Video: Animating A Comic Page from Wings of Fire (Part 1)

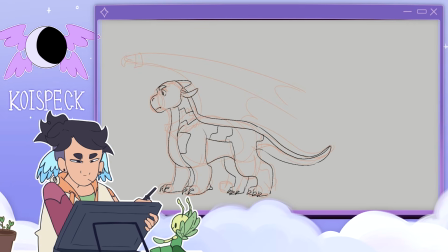(8:19)
I wanted to do a full body and a couple expressions at different angles. For Clay, I translated the more blocky, rounded features of his design to the rest of his body.
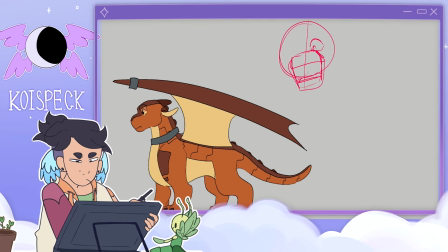(8:28)
He is shorter and bulkier than the Skywing, more compact if you will. I tweaked his colors to be a bit darker and more saturated to lean into the more cartoony feel of my style, and did the same for Peril.
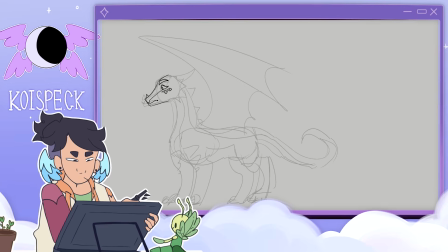(8:39)
Speaking of Peril, I played around with making her horns and inner wings the same shade of sky blue as her eyes, and I think I cooked.
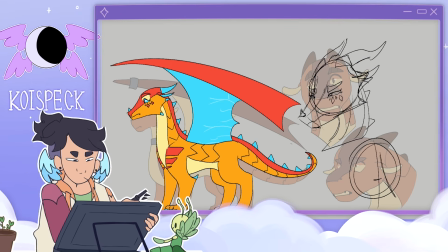(8:47)
I find trying to limit colors for designs in animation to 6 colors or less will save countless hours of animating.
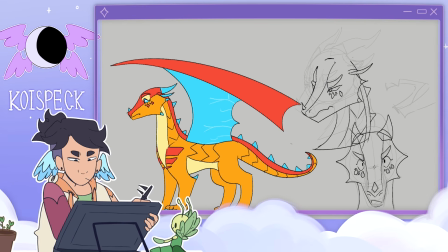(8:55)
I'd also see it looks more unified. Less colors also means you want to leave more of an impression with the ones you do have.
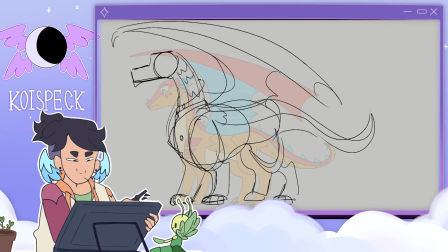(9:02)
I shifted Scarlet's color scheme to a more crimson red, even if it doesn't directly match her name.
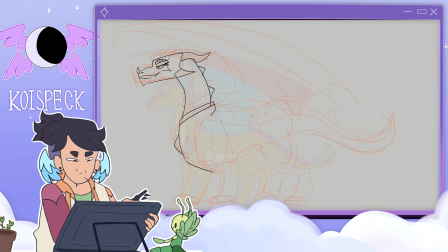(9:08)
She's always kind of looked like this in my head. The red also contrasts nicely with the orange yellows of her jewelry and her eyes, even if the dragons don't appear side by side in the animation.
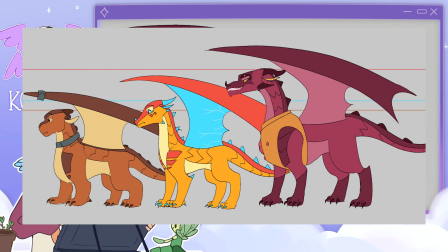(9:18)
I created a height chart just to see how tall the dragons are. It amuses me how Scarlet looms over Clay.
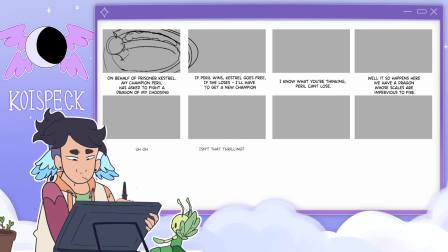(9:24)
Queen shit. And now we are finally actually onto planning the animation.
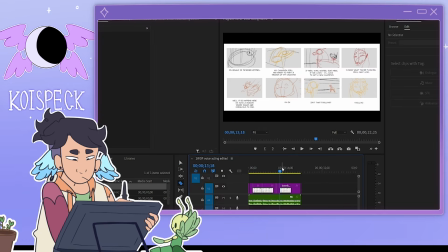(9:30)
I made real rough thumbnails and then imported and sliced them into Premiere Pro with the audio and then shuffled around the clips until I got something I liked.
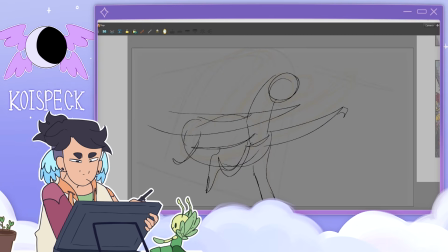(9:39)
While referencing the board, I started to sketch out the rough animation. I started by doing a rough sketch and a singular colored keyframe for each shot.
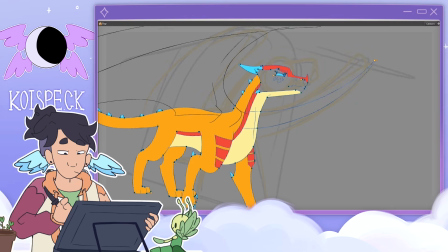(9:47)
I pretty much always stray away from refs when animating, no matter how much pre-production I do.
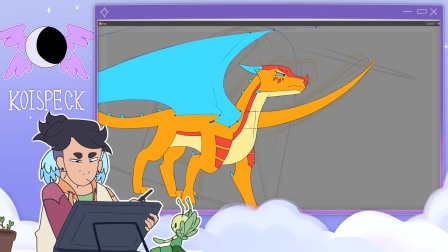(9:52)
The only way I know if a design is good or not is if I actually animate it.
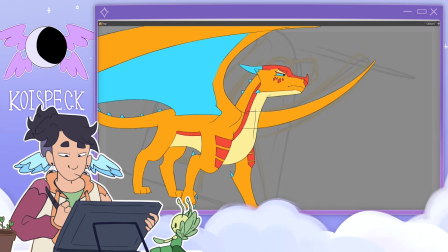(9:57)
I do think all that prep work paid off though, because the only thing I really did change was to take away the scales running along the dragon's bodies, because I knew that would be a hell to keep consistent between shots and color. Hindsight?
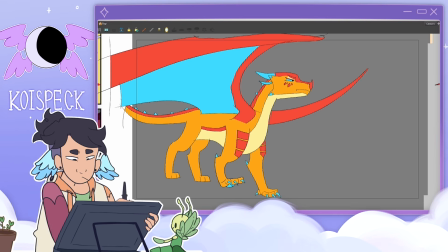(10:10)
Yeah, I'm right, always. Animating the first shot was pretty simple, just a stepping animation for Pearl.
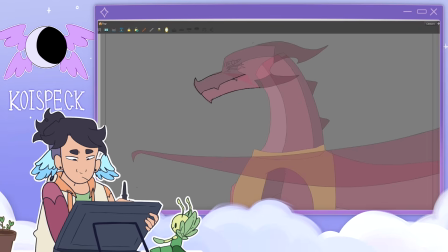(10:17)
Mark my words though, we will come back. The second shot is an extended lip sync of Scarlet. I started by keyframing the basic movements of the mouth. I then colored them preemptively to make sure the mouth would work with the head.
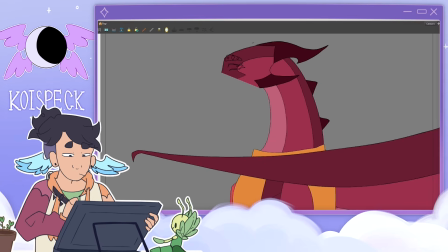(10:28)
This is very important to check when animating a moving mouth with a separate head. After I was satisfied with the mouth movements, I then added in-betweens. I then merged the head with the mouth so I could animate the head movements.
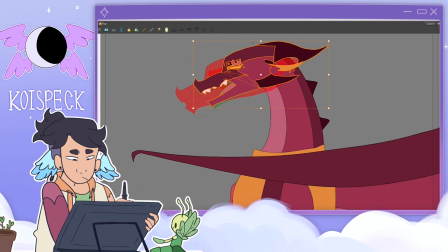(10:40)
This is actually quite a destructive way to animate, so if anyone knows if you could make it into a group and then move the group while leaving the raw frame alone in Toon Boom,
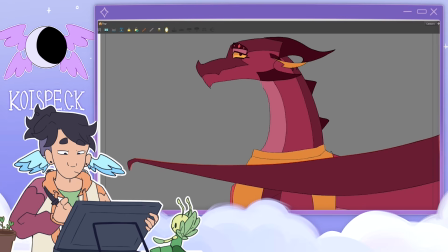(10:49)
please let me know. Begging aside, after tweening the neck and wings, I think this came out pretty good.
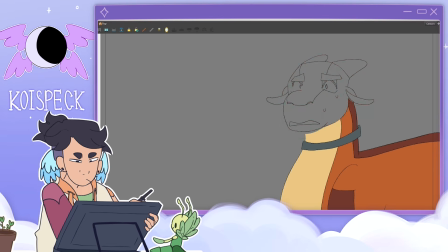(10:54)
I decided to skip the third shot and move on to the last two. The last two are a medium and close-up shot of Pearl and Clay reacting to the information.
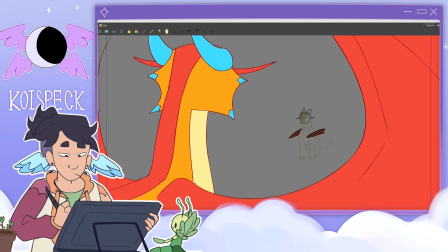(11:03)
And I love animating character expressions, so I had fun. The last shot I worked on was this one where Pearl enters the stadium and Clay sees her. I animated her wings encompassing the screen, and I like how the composition came out, I don't know.
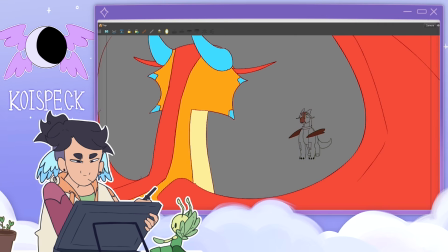(11:16)
The animation process overall has gone pretty smoothly, and I'm hoping the rest of the process will go as background 1 does not go well.
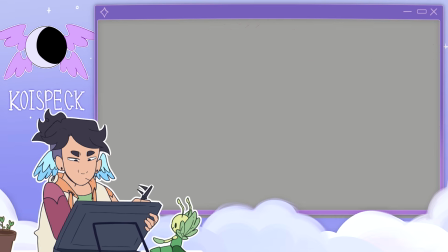(11:23)
So the first shot is an establishing shot of the arena. And fun fact about the arena, it has these pillars to hold prisoners on top of. Very cool concept for flying dragons. Not as cool when you're trying to create an establishing shot of an arena where you actually want to see the dragons.
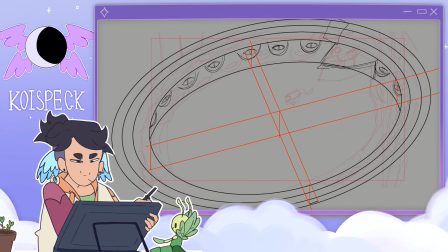(11:38)
The fun thing is, I didn't realize this angle didn't work with the pillars until sketching and blocking the colors. Great. I decided to use the background 1 sketch for another shot that would be more zoomed in so the pillars wouldn't be there.
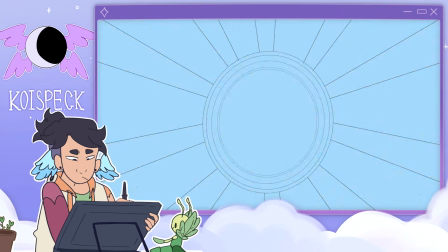(11:50)
I scrapped it and decided to go for a bird's eye view. I like how the pillars draw the viewer's eyes to the arena instead of obstructing it.
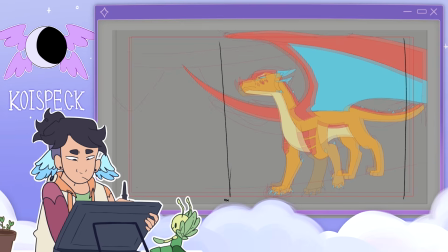(11:57)
Background 2 would be a great time to say I decided to flip Pearl and Clay's
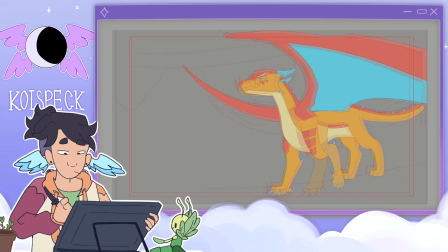(12:02)
animations since I realized that Pearl would be coming out of the arena on Scarlet's side.
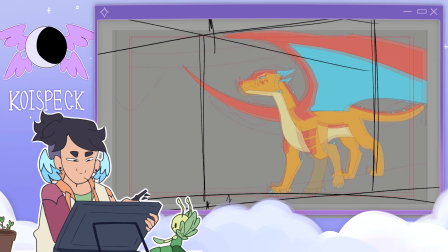(12:07)
It doesn't matter too much, but I've never done something like this before and it amuses me.
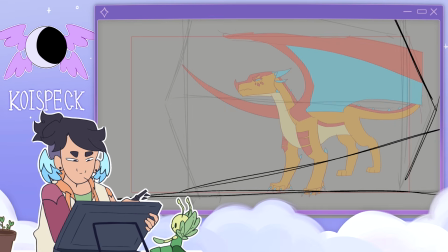(12:13)
I wanted to make shot 2 a low angle because yes, I am a film student and I wanted to make Pearl more intimidating,
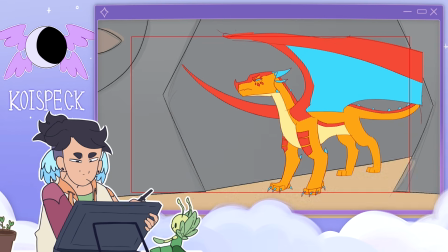(12:19)
but I forgot the slight problem that I don't know perspective and didn't even try. Drawing the background made me realize that she is at a really extreme angle.